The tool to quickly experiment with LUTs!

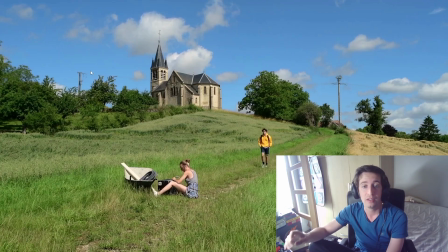So if you find the LUT you want, you can bring it on set and shoot with that LUT on, so you can see exactly what you're going to have in the edit.
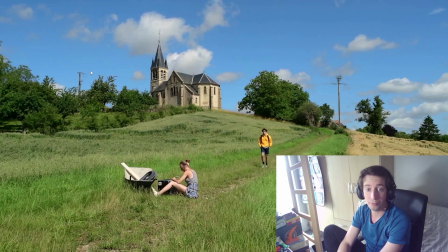So there's really, like, you shouldn't avoid that step. That will make a huge difference.
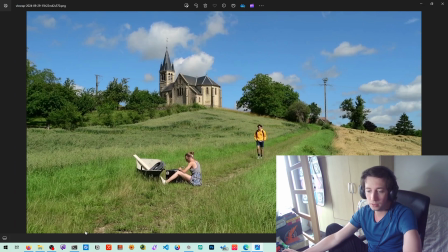And then so let's look. So I'm going to start LutMe, which is a free program on Mac and Windows.
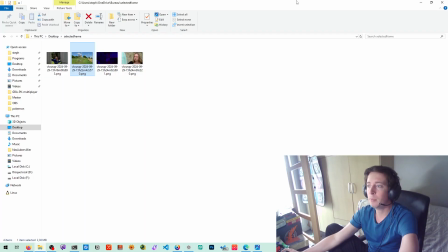I'm going to select that frame and I'm going to import it.
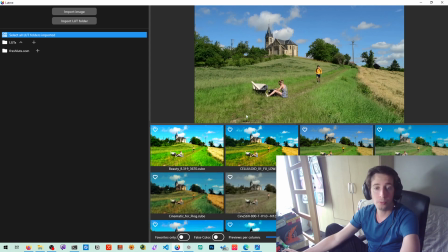So here I have the program, the image, all the LUTs are loaded.
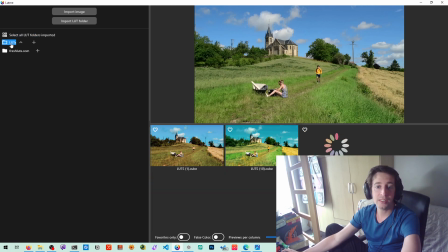You can see here. So here are the LUTs that come from with LUTMe, and I have imported already a folder.
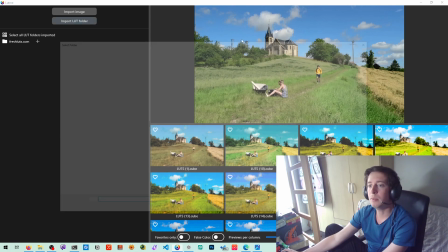I can just unimport it and import it again, so I can see my LUTs
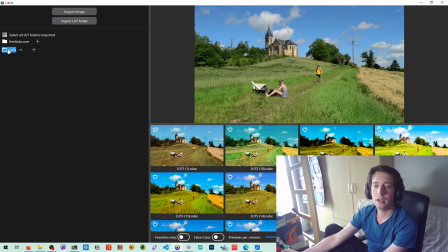that I have on my computers. Here I have them, and so now I can already start experimenting.
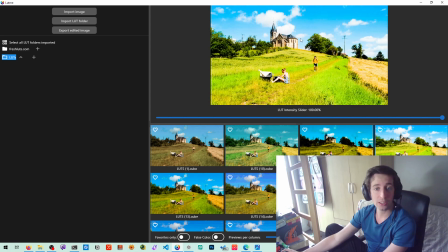So some really weird stuff, but there is also some.
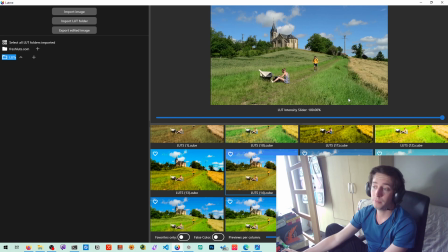So you can see here, like you can make the grass more yellowish. Looks nice. You can decide how much you want that effect to be strong.
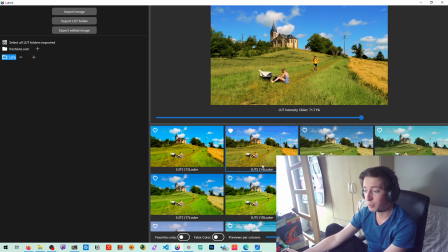You can add it as a favorite because you like it. You can export the frame if you want.
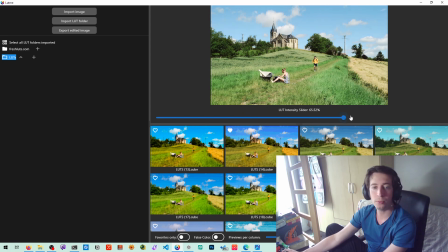Try that version and see how retro you want it. You can have a retro version. You can add later noise, particle on DaVinci, but you see how much it affects the image.
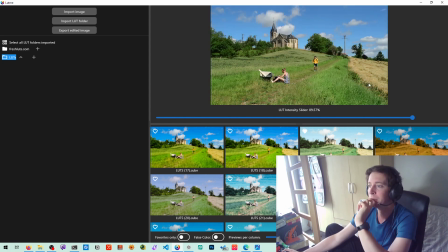Another version, you just wait a few seconds, you can see how different it looks. Really different. And how you can transform the image.
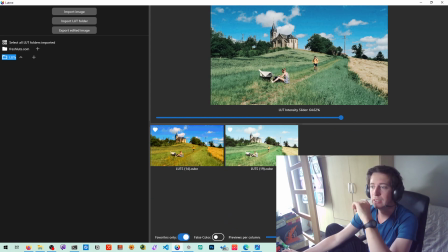You can just watch your favorite, and yeah, you can decide. So also the cool thing with deciding before is you can see the shirt here, like with the green and the yellow, it creates separation, but maybe you don't want that green.
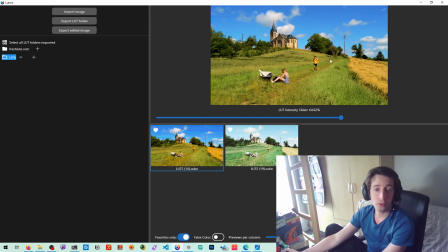And so if you go with that, then the main character doesn't stand out as much. So you want, that's why it's better if you shoot with the LUT on.
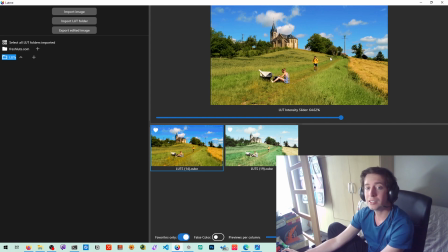So when you shoot, you can realize that that separation you see in with your eyes is not present in the LUT. So do a lot of tests, but really it will make the scene different.
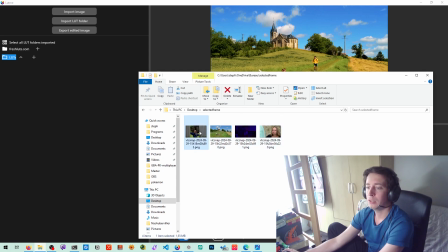I'm going to select another image with more like emotion,
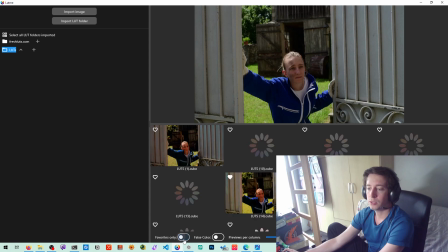and you will see it will just transform. You can see all the different LUT, and
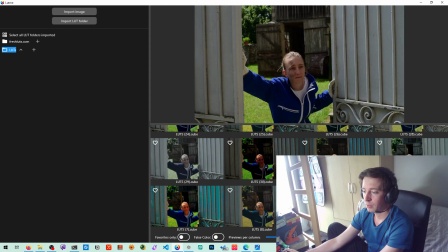like we can see quickly that one.
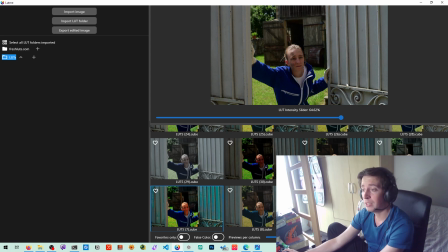You can see here, you can really see it could have been shot with an iPhone. You release it, you put the LUT, you have the flash, which is more orange, you have the blue here that create that separation.
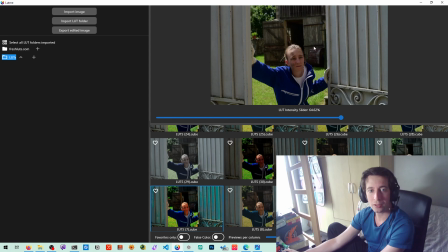The background is much darker. Here it's much darker too. You can know, you see how, like, I find that style in just browsing, like in 2 minutes, and then now I'm like, okay, I love that.
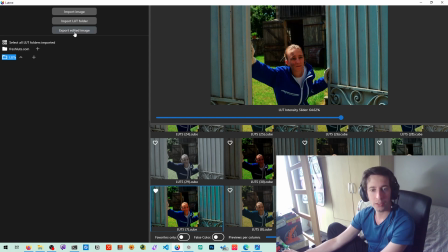I can share with that with the team, exporting the image, and then I can just experiment, and load another frame and see what is better.
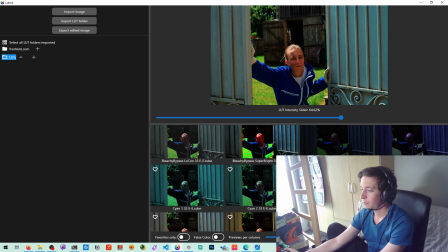And now you can see, I don't know.